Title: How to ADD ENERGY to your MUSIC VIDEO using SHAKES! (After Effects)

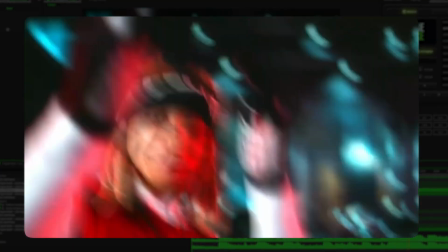[0:00]
Today I'm going to be showing you how to drastically improve your music videos using shakes to add energy and make your music videos just that much better. If you're new here, be sure to be subscribed because I upload videos like this all the time. But in today's video, we're just going to be going through showing you how to add energy to a video without shakes and how it can really improve your video.
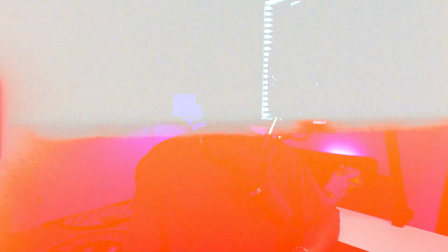[0:17]
And I'll show you the workflow and how to do that. So drop a like in the video and let's get into After Effects.
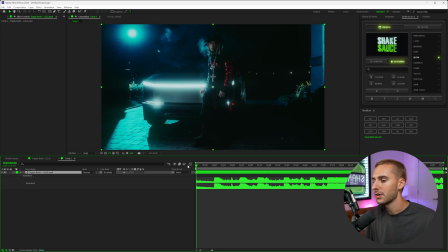[0:21]
So when I first saw this LG music video by Trippie Redd, I thought this first little drop hit just needed a shake and it felt so out of place without it, in my opinion, that I thought it would be a great way to show you how to add more energy to an energetic song like this just using shakes. The workflow can take, you know, anywhere from a few minutes to 5-10 minutes.
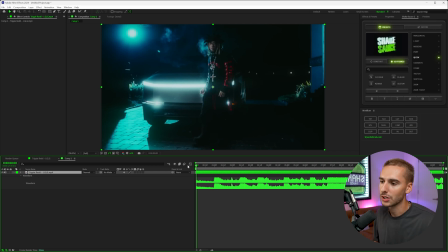[0:39]
It's nothing that's gonna, you know, be super intensive on your computer, and it's just a great way to make your videos feel like more polished and more energetic.
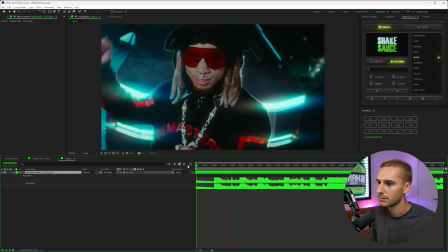[0:46]
So this is the original music video. It's like when he went like that, I was like, there's something missing.
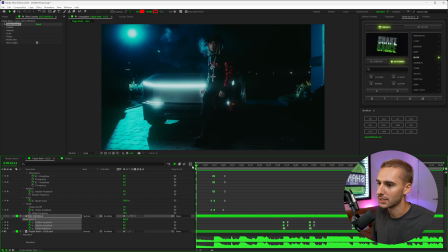[0:54]
So I went ahead and added a shake here, and I'll show you how to do this whole process in just a second.
Yeah, let's get it, let's go.
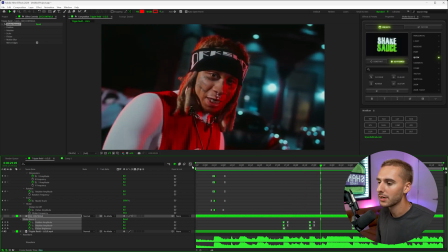[1:02] Let's get it, let's go.
Just simple shakes throughout your video can add the energy, keep the video going, because an energetic song like this, especially when it's shot on like a gimbal or something really smooth, does lose a lot of like the feeling of energy. So if you shot on a gimbal or a tripod, or you just want to add even more energy to your handheld shots, stay tuned because I'm going to be going through and showing you how to do all of this.
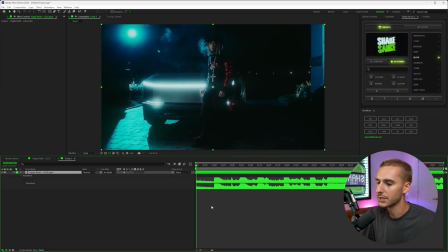[1:23]
So let's go ahead and start with a new composition. So nothing, no shakes or anything here.
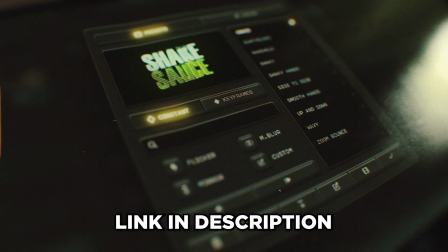[1:28]
And what I'm going to be using to show you how to do all these shakes is my new plugin, Shake Sauce 2. I'll have it linked down below.
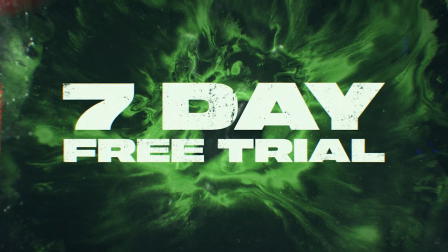[1:33]
If you don't have it, don't worry. You can try it out for free for 7 days, cancel at any time before that, and it won't charge you a dollar. So it's 100% risk-free. You're not gonna wanna cancel because it's amazing, but go ahead and check it out. If you haven't already downloaded it, check out Shake Sauce 2. Like I said, you can try it out for free for 7 days, link in the description. It's by far the best way to add shake and energy to your videos, and I'm gonna be showing you just how to do that.
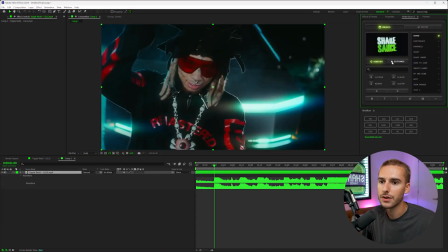[1:54]
So inside of Shake Sauce, there are a bunch of different presets, constant and keyframed. And for this main hit here, we wanna add shake when he kinda goes like this and when the beat hit. And if you can't see your audio, you can double click L on your keyboard in After Effects and it will show your waveform. So that's a lot of times where you want to add these shakes, because where there's a nice 808 hit or a kick hit,
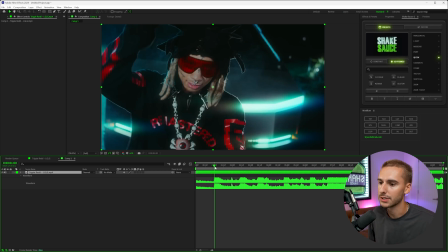[2:14]
you will, you know, kind of want to add shakes there just to add more energy and make your footage match the song. So I'm going to be going through, you can just hover over all of these presets and see which one you like. I really like this twitch one here. I think it's going to look amazing right on this hit.
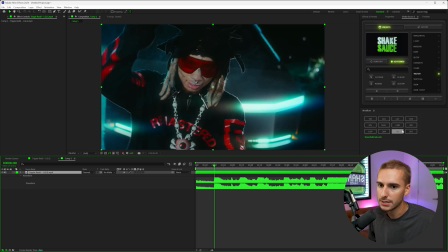[2:28]
So I'm going to move my playhead right to where the 808 is and then just click, and then just go ahead and click this check mark.
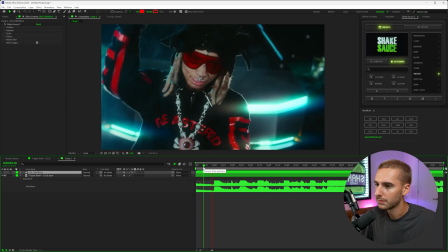[2:36]
It'll do a few things in the background. And now, yeah, we have the shake.
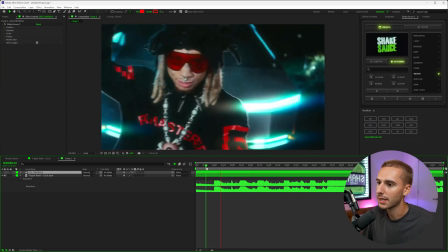[2:42]
So it's as simple as that, adding shake inside of Shake Sauce here.
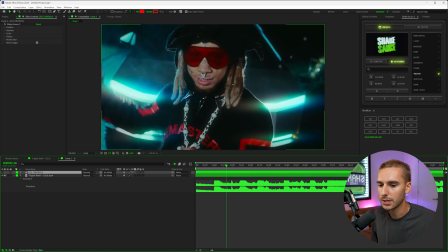[2:46]
And then I'm gonna go through and go through the rest of like this little sequence here and show you how to add different styles of shakes, how to make custom ones. That way it can flow with your project, because you don't want to just copy and paste the same one throughout, but you also don't want to have a bunch of different ones. So I'm going to show you kind of the workflow of how to make it smooth and make it seem seamless.
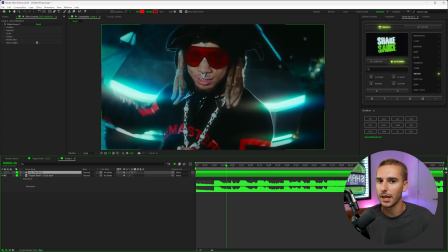[3:04]
Like, you shouldn't really notice that the shakes are in your project unless you were like actively looking for it. It should just like fit your song and your video perfectly.
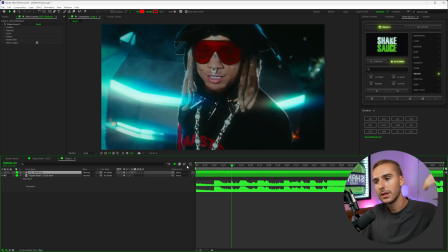[3:12]
So something like here, like when he goes like that, it just makes sense with the 808 hit for there to be a shake there.
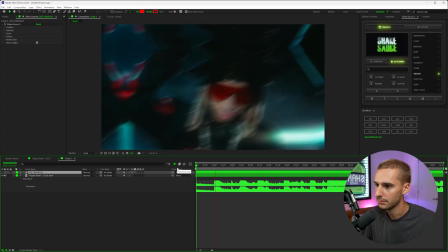[3:19]
So let's go through and find our next spot where it kind of makes sense.
Yeah, let's get it, let's go.
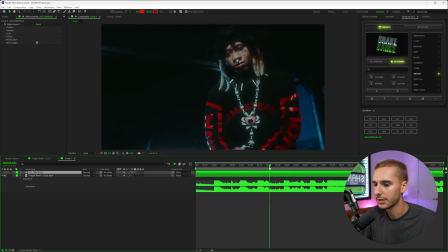[3:25]
Let's get it, let's go. I think definitely like at this part right here, just because it's so like, let's get it, let's so stagnant. So what we're going to do is line up our playhead right where that next hit is, and then just make sure to deselect all layers. And let's go ahead and use something a little bit more simple, maybe like this quick, or like the stomp.
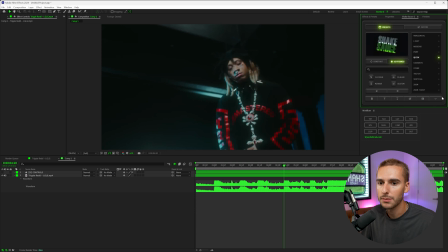[3:42]
Let's go ahead and use the quick. So I'm just gonna select on the clip, just gonna select on quick, and then click this check mark.
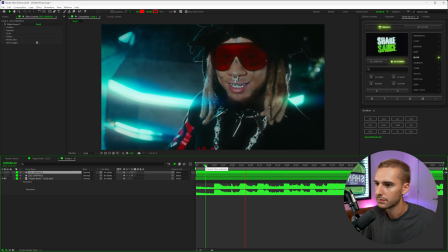[3:48]
It's gonna load in the background.
Yeah, let's get it, let's go. Let's get it, let's go.
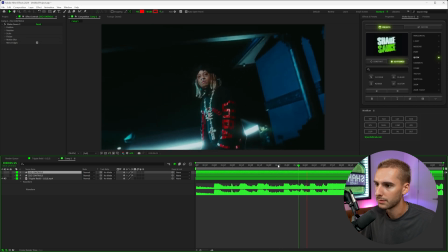[3:55]
You can see how we have this little, let's get it, let's go, hit there too.
Go.
And then I think another great place is like somewhere around here, this transition.
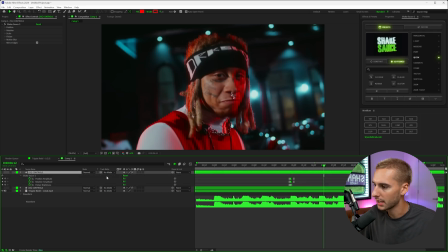[4:03]
So what I'm gonna do is press U on my keyboard to expose the keyframes on this little like quick one that we just applied.
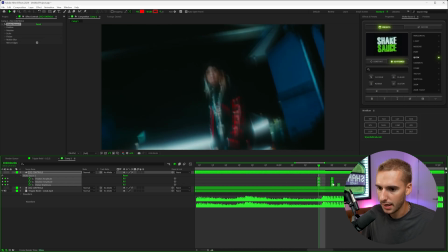[4:09]
I'm actually gonna copy and go over here and paste it. And then let's go ahead and line up the keyframes kind of where the hit is. And I actually wanna like, because like it doesn't actually change the clip on the beat hit for some reason in the song,
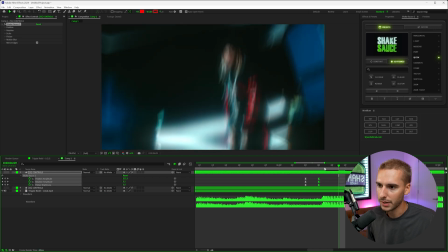[4:23]
I'm actually just gonna extend the shake a little bit. That way it kind of like masks the cut like that.
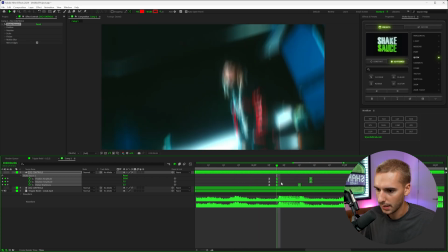[4:29] Let's get it, let's go. Let's get it, let's...
And just tweak it around just a little bit to match our video better.
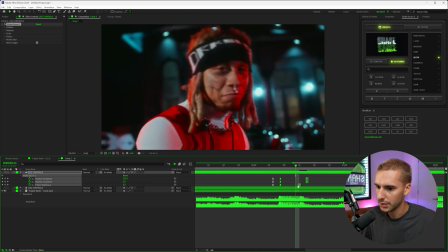[4:35]
It is a little weird that they don't like cut on the beat directly here. So I might just have to like make it a little bit shorter than I actually probably want.
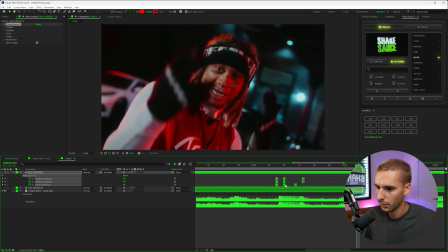[4:44] Go. Let's get it.
Or just like delay the shake a second. Let's get it.
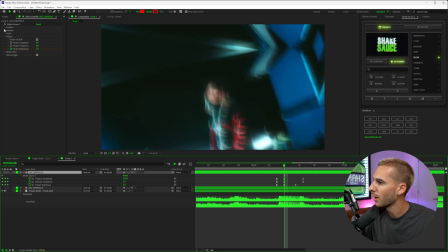[4:51]
I'm actually just gonna mask that by going to those middle keyframes, and then up in Shake Sauce 2, I'm gonna use the flicker tab, and I'm gonna bring the brightness to like something more like 4,
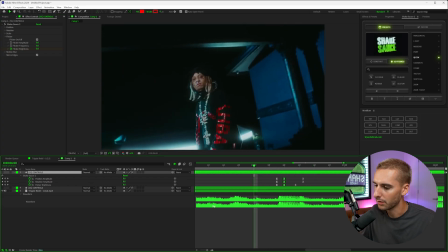[5:00]
just so it's a little bit more of like a flash as well. I think it'll mask the transition really well.
Let's get it, let's go.
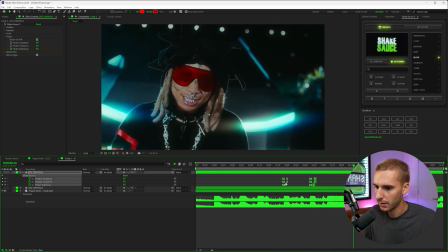[5:06] Let's get it, let's go. Let's get it, let's go.
And then I think I'm gonna go ahead and copy and paste it on this last hit here as well.
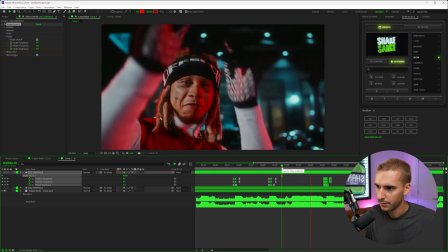[5:14] Let's get it, let's go. Let's get it, let's go.
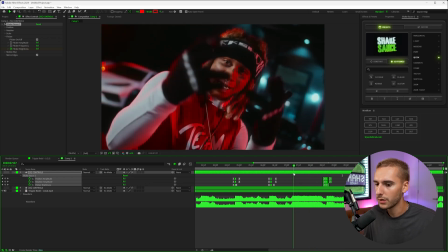[5:17]
And I think there needs to be like some crazy shakes going on here, but this is where you need to like make your own custom one, because there's not one for like this crazy let's like get it,
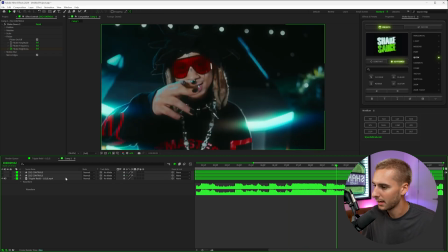[5:25] let's go.
Let's get it, drum pattern. So to do that, I'm going to select on our trippy red layer here, and let's go ahead and expose the audio.
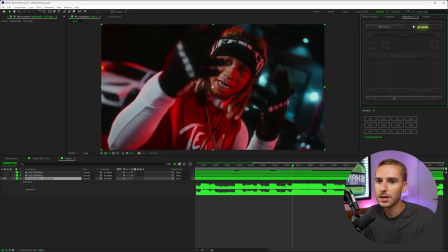[5:33]
And we want to kind of start it here. So inside of Shake Sauce, there's this custom tab, which is really, really helpful for adding custom shakes. So I'm gonna go ahead and add this custom shake. It's gonna load up a few things in the background. And as you see, there's gonna be no actual shakes happening right now. But what I wanna do is I wanna zoom in a little bit, and we're gonna make our own shake pattern.
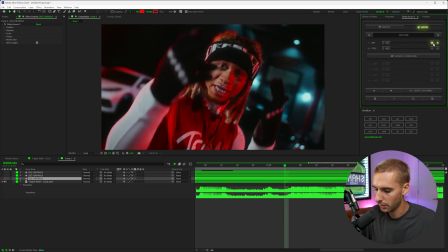[5:52]
So let's go ahead and start off by keyframing the amplitude. I'm also gonna hold Alt on my keyboard to ease these, just so it's a little bit smoother of a shake. What else do I wanna apply? I wanna also make sure flicker's on and keyframe the brightness of the flicker.
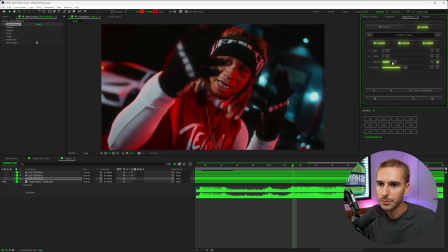[6:07]
And let's go forward 2 frames, 1, 2, and let's bring up the flicker brightness to like 2,
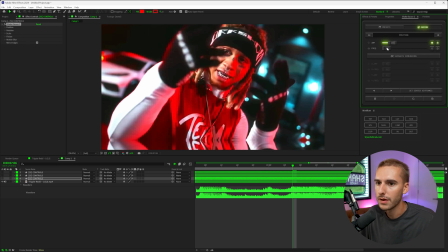[6:12]
and then the amplitude to maybe something like around 150. And we're gonna bring up the frequency to maybe something like 12.
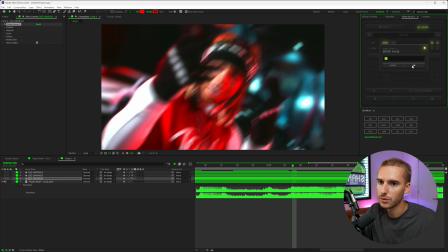[6:20]
If you just double click on the slider, you can add in any specific value you want. So say you wanted to bring it above 1000, which would be insane.
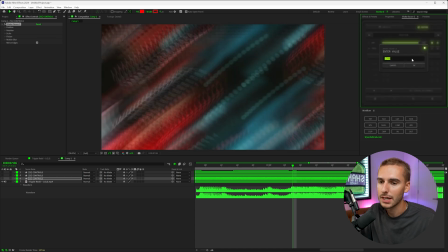[6:27]
But if you did wanna do that, you could bring it to like 1500, just like that. But let's go ahead and stay around like 170 or something.
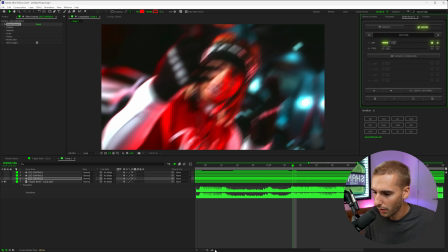[6:33]
And then let's go ahead and go kind of right before, like it'll be hard to see in the audio form, but there's a bunch of like these drum rolls.
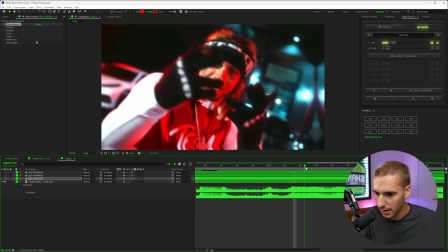[6:40]
So you kind of just have to like guess where they're at, but I think the next one's like around here.
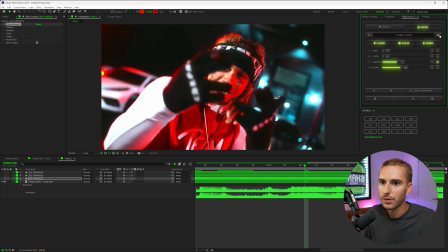[6:43]
So I'm gonna go here and bring back down those values of the flicker and the amplitude to 0 there.
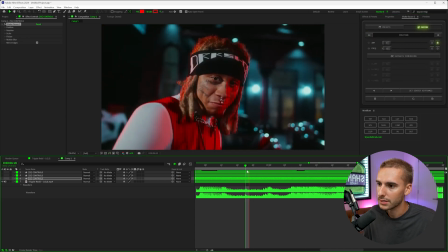[6:50]
Let's kind of see how that looks.
Let's get it, let's go.
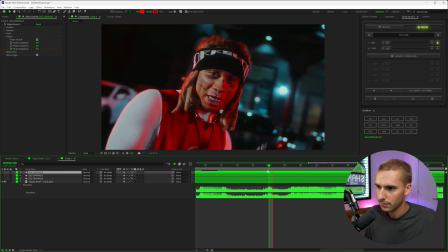[6:55] Let's get it, let's go.
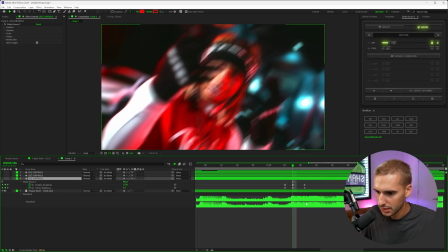[7:00]
I'm gonna expose the keyframes. I'm actually gonna make this flicker itself a little bit shorter, and also ease them so it has like the hit of the shake lasts a little bit longer than the brightness.
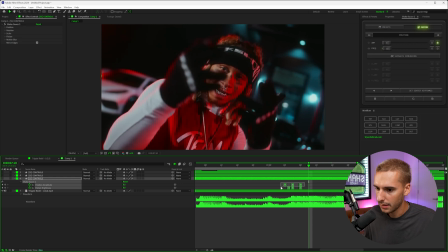[7:10]
And we can actually go ahead and copy and paste these keyframes as well.
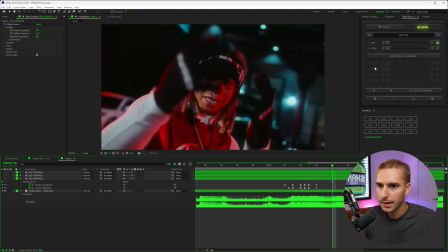[7:15]
And then I'm just gonna make it slightly more intense. And then let's go ahead and add a keyframe here, go forward, bring it up even a little bit more, bring it down, and then also go to the flicker and do that again.
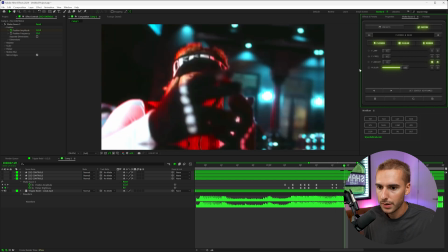[7:29]
So keyframe, brightness up, brightness down. Let's see what that looks like.
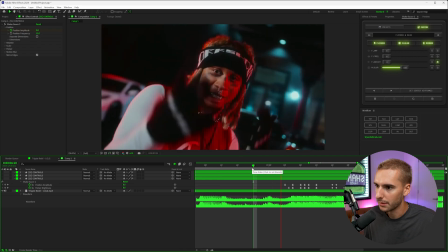[7:34] Let's get it, let's go.
Ooh, that's looking super.
Let's get it, let's go.
It needs to be like one or two more here.
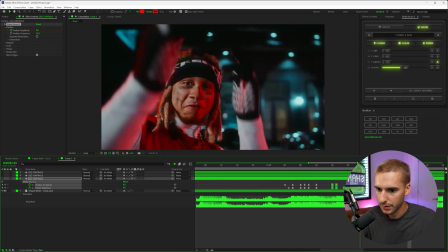[7:41]
So you can see kind of this hit here.
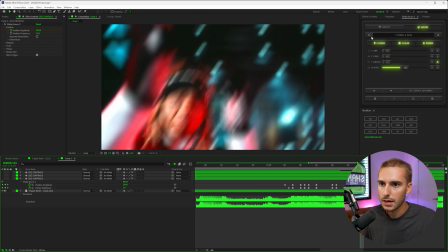[7:42]
I'm actually just gonna copy and paste this one, and maybe make, one thing that's gonna help is just kind of making the amplitude a little bit more. So you can see bring it up just slightly more each time.
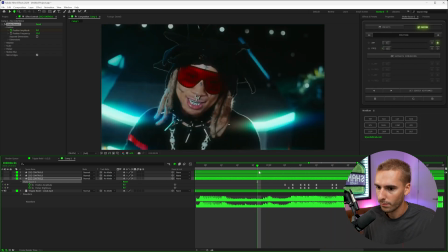[7:58] Let's get it, let's go. Let's get it, let's go.
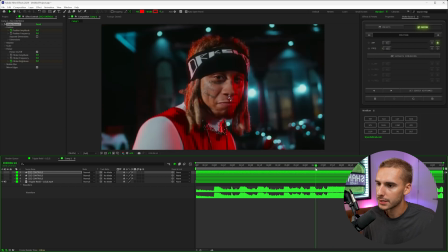[8:06]
And then just like that, we have a, and then you can see in this custom sequence here, let's get it, let's go.
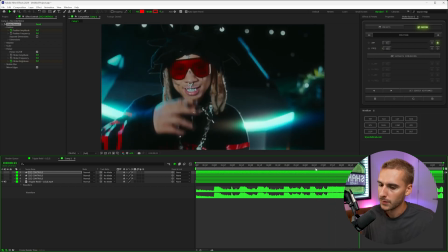[8:12] Let's get it.
We have that shake.